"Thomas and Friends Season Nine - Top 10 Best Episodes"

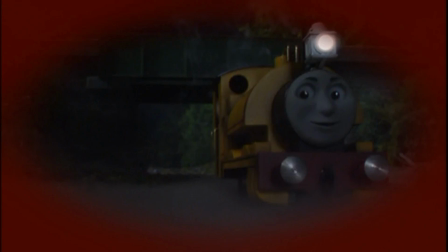[4:18]
In this case we get a name and a slight visual and that fascinates me.
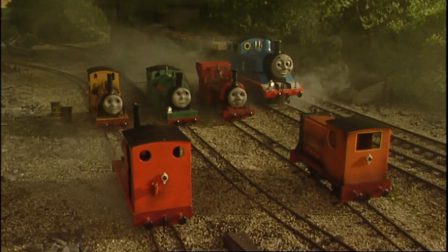[4:24]
I want to find out more about Proteus. How does Scar really know Proteus? Where did he come from? What did he do? Why is he no longer around. Someone in the fandom should really come up with a Proteus backstory, or if you've already done so, please let me know.
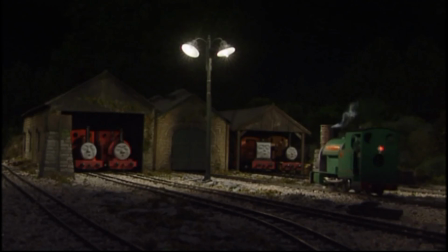[4:40]
There are some issues with the story, like Peter Sam being an arrogant little brat when this is not his character, and the rhyming speech that comes out of nowhere, something I know will be prominent in the upcoming Sharon Miller era.
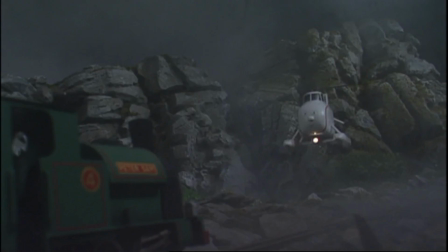[4:51]
However, the night time settings were much better than previous episodes, especially the use of fog effects. The story wasn't as predictable as other episodes in this series, and there's a cameo by Harold the Helicopter, which is always nice to see.
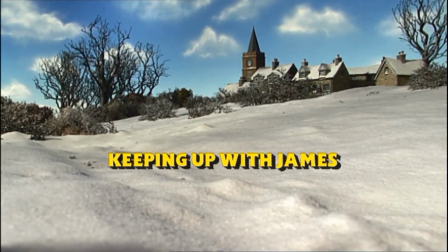[5:03]
Number 6. Keeping up with James Written by Abby Grant, James' impatience with Edward proves to be disastrous.
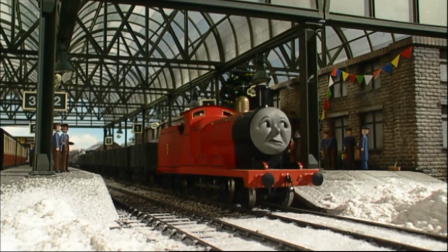[5:11]
As many of you know, I think James isn't the greatest character in Thomas and Friends. I've even received death threats about my opinion on that, so I know feelings are strong on it. I do understand his appeal, but his arrogance and vanity are negative personality traits to pass on to young people,
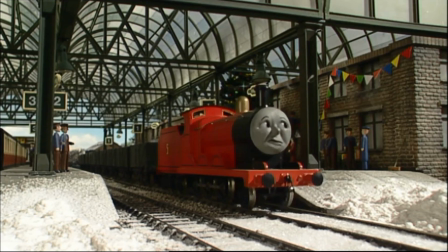[5:26]
especially speaking as someone who was bullied by people with those personality traits and more so than the father of twin boys. I never want my children to be like that. It's okay to have an ego, it's okay to have self-confidence but not to the extent where you belittle and hurt other people's feelings as a result.
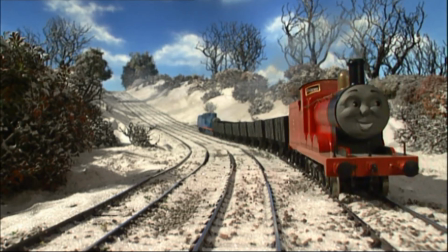[5:42]
The best episodes with James are ones where he starts off in one place and through certain circumstances learns a lesson and grows as a character and this is one of those episodes.
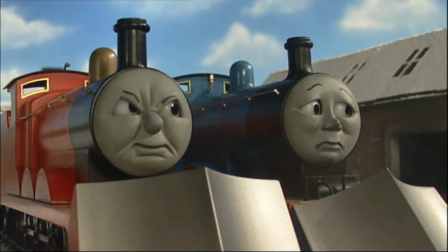[5:52]
Having James paired up with a character like Edward is good because as I've said before, when two characters are opposites it brings a natural conflict. We saw in series two how well they played off each other in old iron. While I don't like how Edward is being portrayed compared to the classic era, he still helps James learn the lesson he needs to learn in this episode.
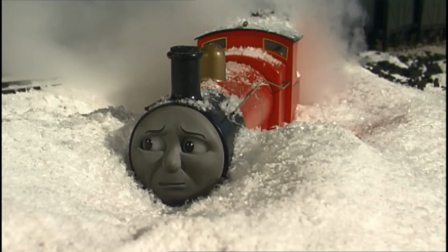[6:10]
I was glad Edward was awarded the special trade, but if this was the classic era I don't think James would have been allowed to be Edward's back engine. I do understand it was to show the audience that James had learned a lesson. Good work, Happy Grant.
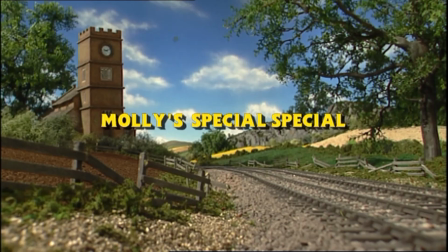[6:24]
Number five, Molly's Special Special. Written by Paul Larson, Thomas helps the new engine named Molly to make her empty trucks look more important than Gordon's Express.
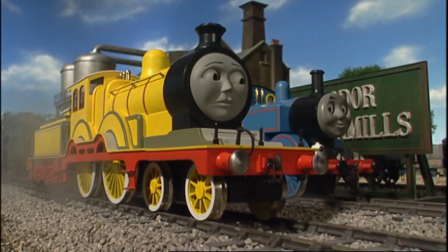[6:35]
Why does Thomas always have to be the one to meet the new engines? Let him get to know someone else on the railway for a change. A character like Henry or Edward would have been a more natural fit for molly's personality i do like molly's design but maybe they could have toned down the
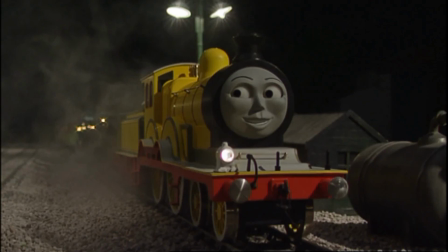[6:51]
yellow livery a couple of shades it made the model look cheap and we all know that those models were anything but cheap the writers could have done so much more with molly in this episode instead of having molly talk to thomas about her encounter with emily why didn't they show the interaction
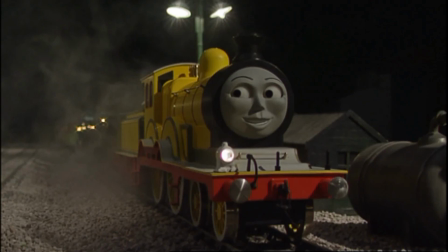[7:06]
we would have given molly more screen time and we would have got to know her as a character especially how she deals with conflict even though
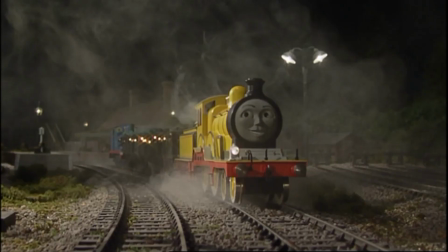[7:13]
it's called molly's special special it's still a thomas heavy episode and mainly about thomas trying to help molly instead of molly solving her own problem and learning a lesson from any mistakes she might have made again that could have been character development and growth the episode shows the clique mentality that's
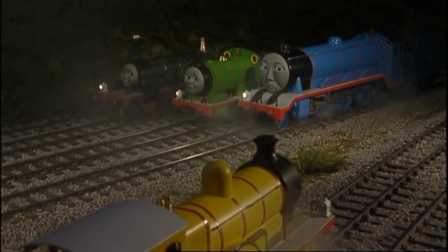[7:33]
developed within the steam team and while it's not nice to see it's something you do need to be aware of in real life, especially going into school or work environments. I know it seems like I'm berating the episode a bit, but the fact that it's made me think of all these things shows that the episode did have an impact.
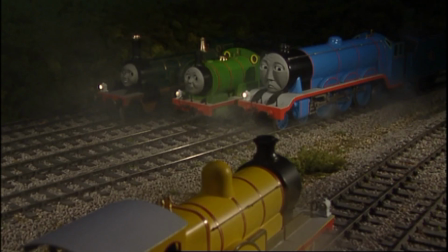[7:50]
I enjoyed the episode, but there was untapped potential which could have made it so much better.
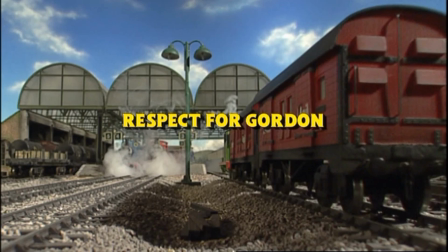[7:57]
Number four, Respect for Gordon. Written by James Mason, Gordon begins bossing the others about until he crashes into some jam tankers.